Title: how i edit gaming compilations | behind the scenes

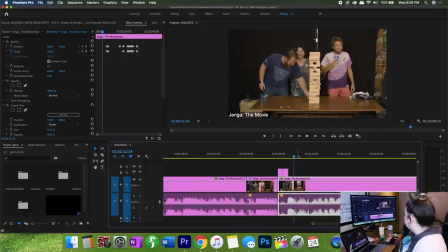3961s
So basically what I did here is, let me show you. So I'll zoom in a little bit so you guys can see.
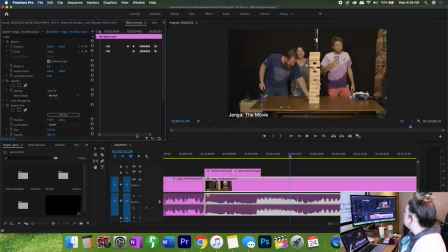3967s
I should zoom in up here actually. Okay, so right about here, we have our first connection. So like I said before, you put two keyframes up at the front to make it so that you're not zooming in at the start of the video.
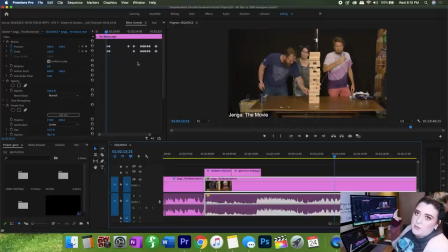3982s
Basically from point A to point B, which is your first keyframe and your second keyframe, that's where your actual zoom occurs, like I said earlier.
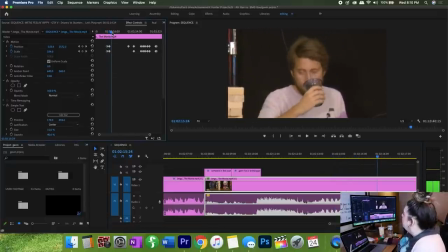3989s
So I have my first keyframe, my zoom punches in on Gavin who's drinking, which is totally fine. But the thing is, because Gavin is being shocked, he's moving around a lot, so he's kind of bouncing in and out of the frame. So what I did is I tracked him. So let me show you how I did that. So Gavin stays right here for a little bit.
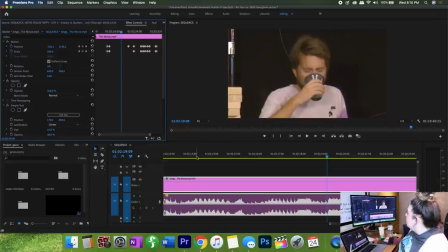4007s
He stays right about in this area. He doesn't really move a whole lot, which is totally fine. But then when the shocks start getting harder and he starts laughing, he kind of starts wobbling, and that's where I have to follow him. So he's okay right here. Here, where this next keyframe is, this is keyframe C and D, where these two are,
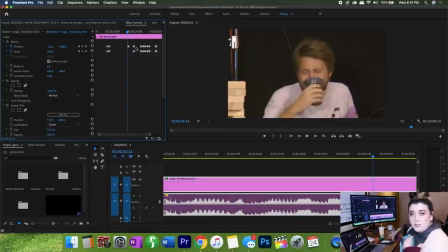4025s
Gavin starts to lower a little bit, like he hunches a little bit because he's laughing, and he's trying to keep himself stable, so he bends down a little bit. So what I did is I lowered the keyframe.
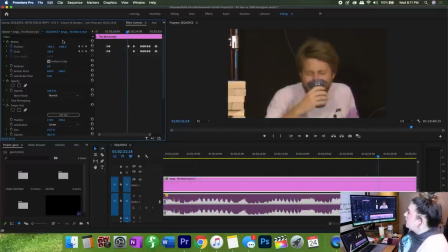4037s
So it may not look it because he's framed up the same, but if you watch over here where my position and my scale, these are your X and Y coordinates. X is always on the left, Y is always on the right. Y is, of course, your vertical, X is your horizontal.
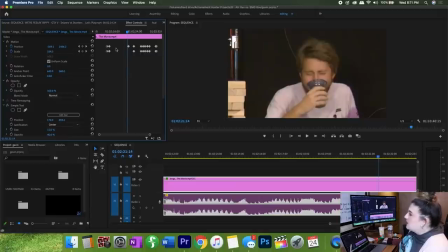4050s
My Y coordinates will change even though my scale doesn't change. My scale doesn't change once throughout this entire video, but my X and Y coordinates do. So watch my X and Y coordinates. You can see them moving here. Because from here,
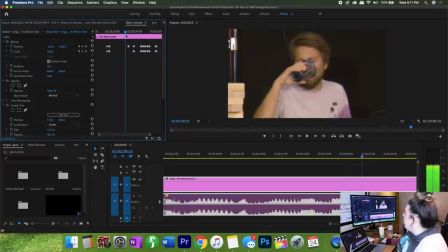4064s
it's steadily moving downwards because I know that Gavin is eventually gonna bend, so you can see his headroom disappearing a little bit. Because if you look here, he's got a little bit of headroom, maybe about a finger's worth of headroom. But then when I get over here, he doesn't have a whole lot. But it's because he ducks his head.
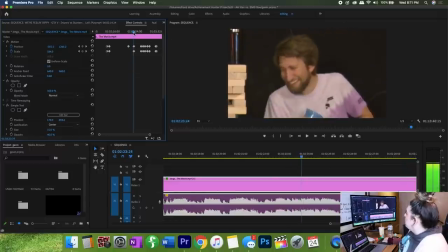4082s
So you can see right here, I'm kind of cutting off the top of his head. But that's because I know here, he's gonna be down here and I'm giving him more headroom again. So I know that Gavin's moving, so you can see my X and Y coordinates are changing here because I know that he's bouncing up and down.
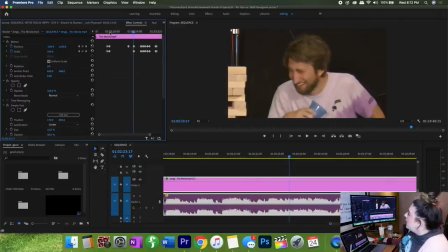4093s
So at the beginning of the video, right over here, I'm at 1556, and over here I'm at 1262, so I dropped down 300 degrees on my XY coordinate just so I could keep him in frame.
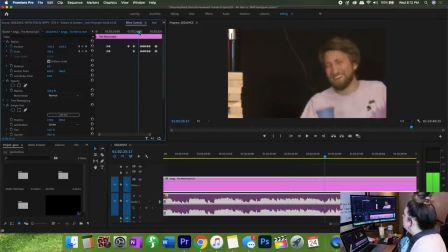4106s
So then here, he bounces over to the side a little bit.
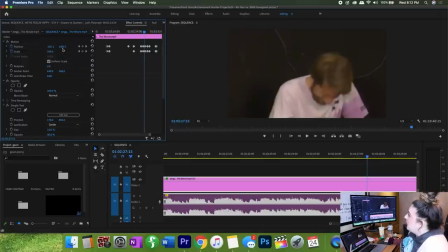4113s
So I tracked him down again, so you can see my XY coordinates changing again. Now we're down to 1082, so I've dropped down 500 from the start.
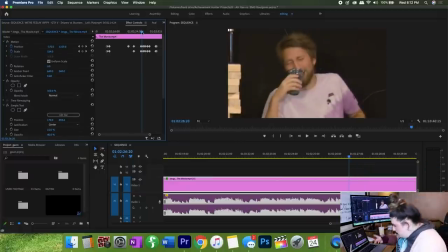4119s
So you can see him kind of, he bends over, then he stands up, and then he kind of leans to the side. So what I did is I made the camera go down, up, and then to the side to follow him. So from here, you can see my keyframe is at 13, then over here it's 12, then all the way down to 980, then back up,
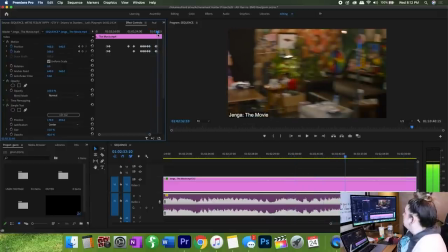4138s
all while keeping him perfectly in frame until I zoom out. So this is what it looks like played through.
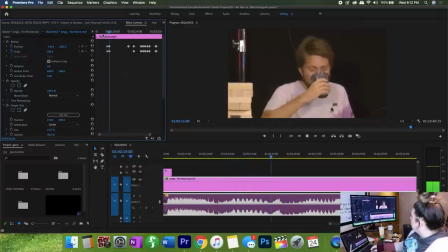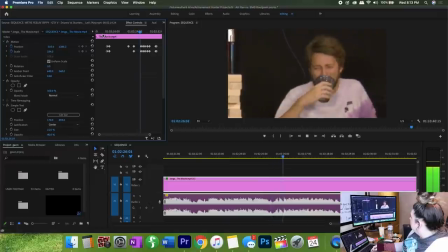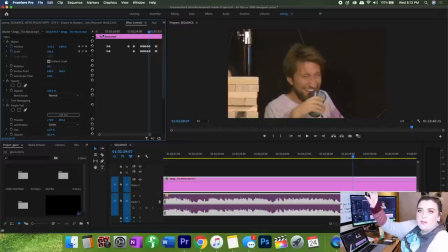4161s
So you can see the way it kind of goes up and down to follow his natural movements. I think I'm actually gonna add in a couple more keyframes because I noticed there are certain points where he's kind of off to the side. And I'm gonna do my best to fix that. So here, I'll let you guys see what I'm doing.
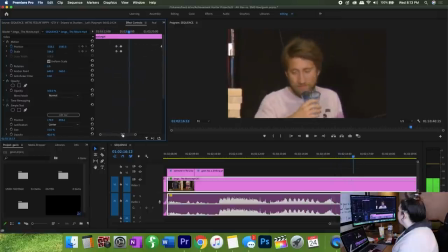4175s
I'll punch in a little bit so I can get closer. Whoa!
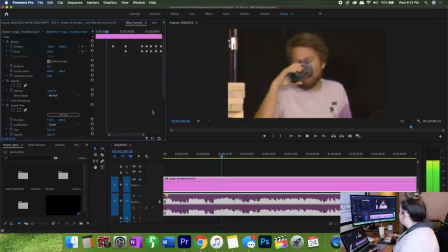4181s Hey! Oh, Steffi, oh my God, Steffi,
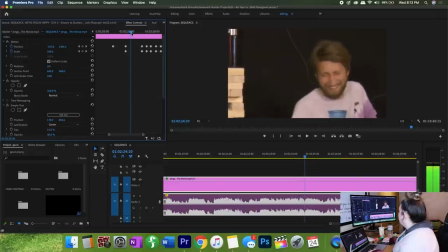4188s
So here he's kind of off to the side a little bit. So right here is where he's stepping. So right in this area is where he's taking a step. So I'm going to put a keyframe there. I don't really need to add one, but I do just anyway.
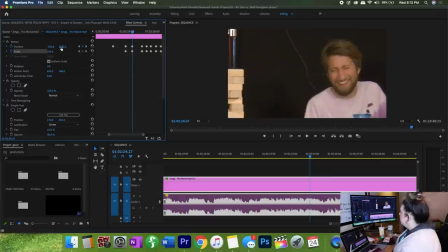4203s
I don't really need to add a scale one. So this one, he's moved over a little bit. So that would be this one.
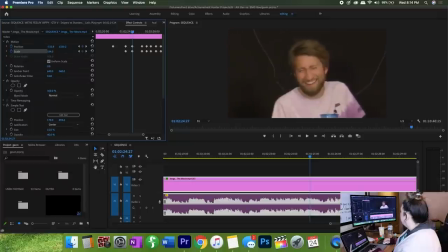4208s
So I'm going to move him over to the right a little bit. Or actually, I'm going to move over to the left.